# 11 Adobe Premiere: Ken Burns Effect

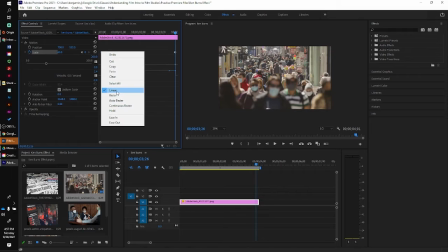(4:08)
It's just straight, going from roughly 50 to 60% size. And what I want to do is I want to ease in.
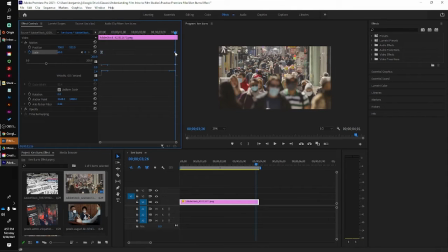(4:15)
And the keyframe shape changes. And then up here, I'm going to right-click and I'm going to say ease out. All right, so what's happened here is essentially it's going to, when we first play it,
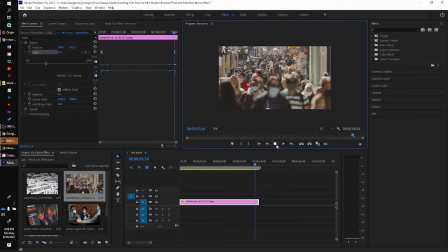(4:31)
it's going to slowly get larger, and then around the middle, it'll get faster, and then it'll slow down again.
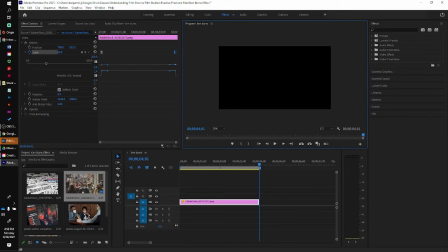(4:37)
It makes it more of a natural occurrence or a natural motion. And so this is one of the 12 principles of animation. It's easy ease or ease in and ease out. So it just sort of exaggerates motion. So like when we start to get in motion, we start off slow, we pick up speed, and then before we slow down again, and then we stop. We don't just start at 10 miles an hour and then end at 10 miles an hour. So in the natural world, there's this beginning, this easing in and then easing out. So we try to do that to make it feel more natural. All right, so now let's do one more.
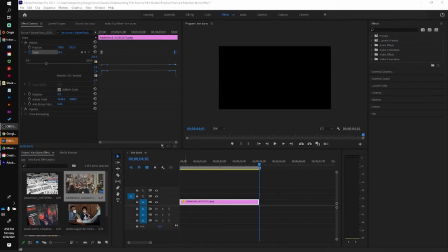(5:13)
So that was a scale, and let's just do something that's moving from top to bottom.
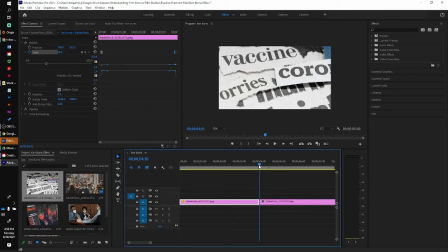(5:20)
So I'm going to select this Adobe stock image here of the newspaper clippings. Notice again, it's very large, so I'm going to go ahead and double click on it. I can also just come right over here to scale, and without animating anything, without hitting the stopwatch, I can scale it up and down. All right, so right there, that's about 36. Try to have even numbers.
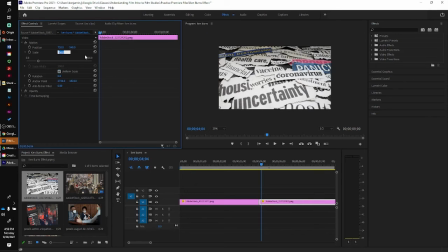(5:40)
But I'm going to make it a little larger because I want to move it up and down. So let's make it 45. All right, and then I'm going to position it at the bottom, double click, and then I can move it so it's at the bottom like so,
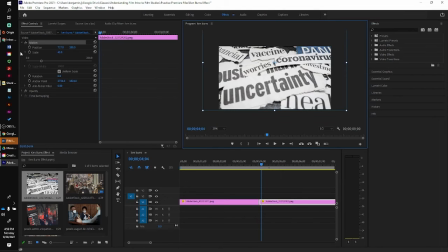(5:55)
starting with the word uncertainty. And then I'm not going to be changing the scale, I'm going to be changing the position this time. So I'm going to hit the stopwatch for position. I'm going to move my cursor over here to the end.
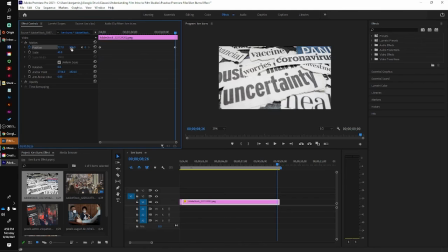(6:11)
And I'm going to add another keyframe. And then here, I'm just going to what we refer to as scrub. I'm going to scrub the position, and I'm going to scrub it
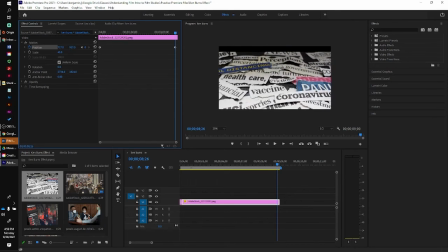(6:21)
down until I get to the end, just about there.
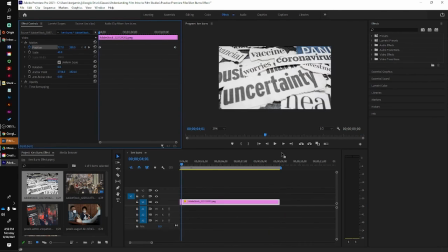(6:25)
All right, and let's see that. All right, nice and simple.
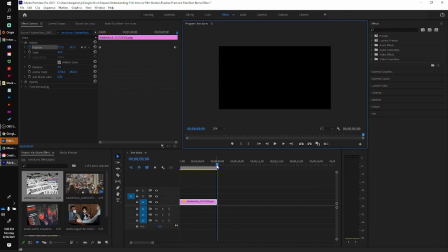(6:33)
But once again, I want to add a little bit of life to it, so I'm going to come here,
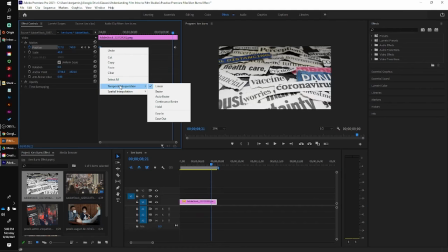(6:37)
and I'm going to right-click, and sometimes you'll have to hit temporal interpolation, is what we're doing.
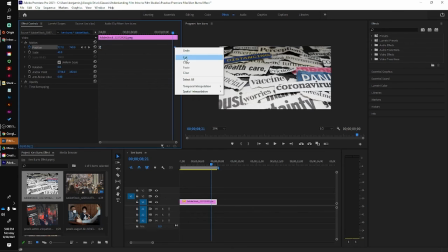(6:42)
So I'm going to say ease in, and then I'm going to temporal interpolation and ease out.
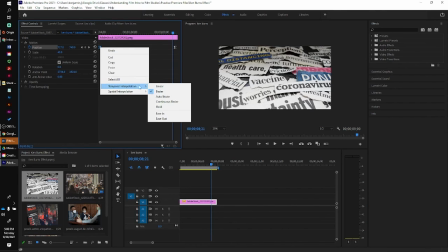(6:50)
And in fact, this time I'm going to change it a little bit more. I'm going to select continuous Bezier, so it might be a little bit more natural.
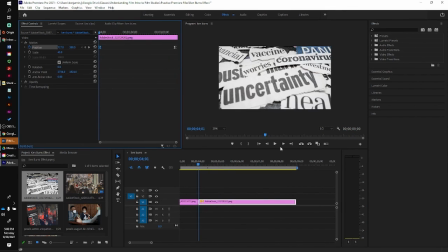(7:00)
All right, let's play that.
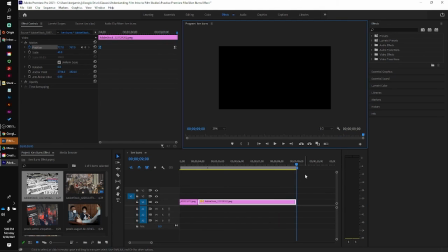(7:06)
There we are. And that's how that's done. So good luck. Bye-bye.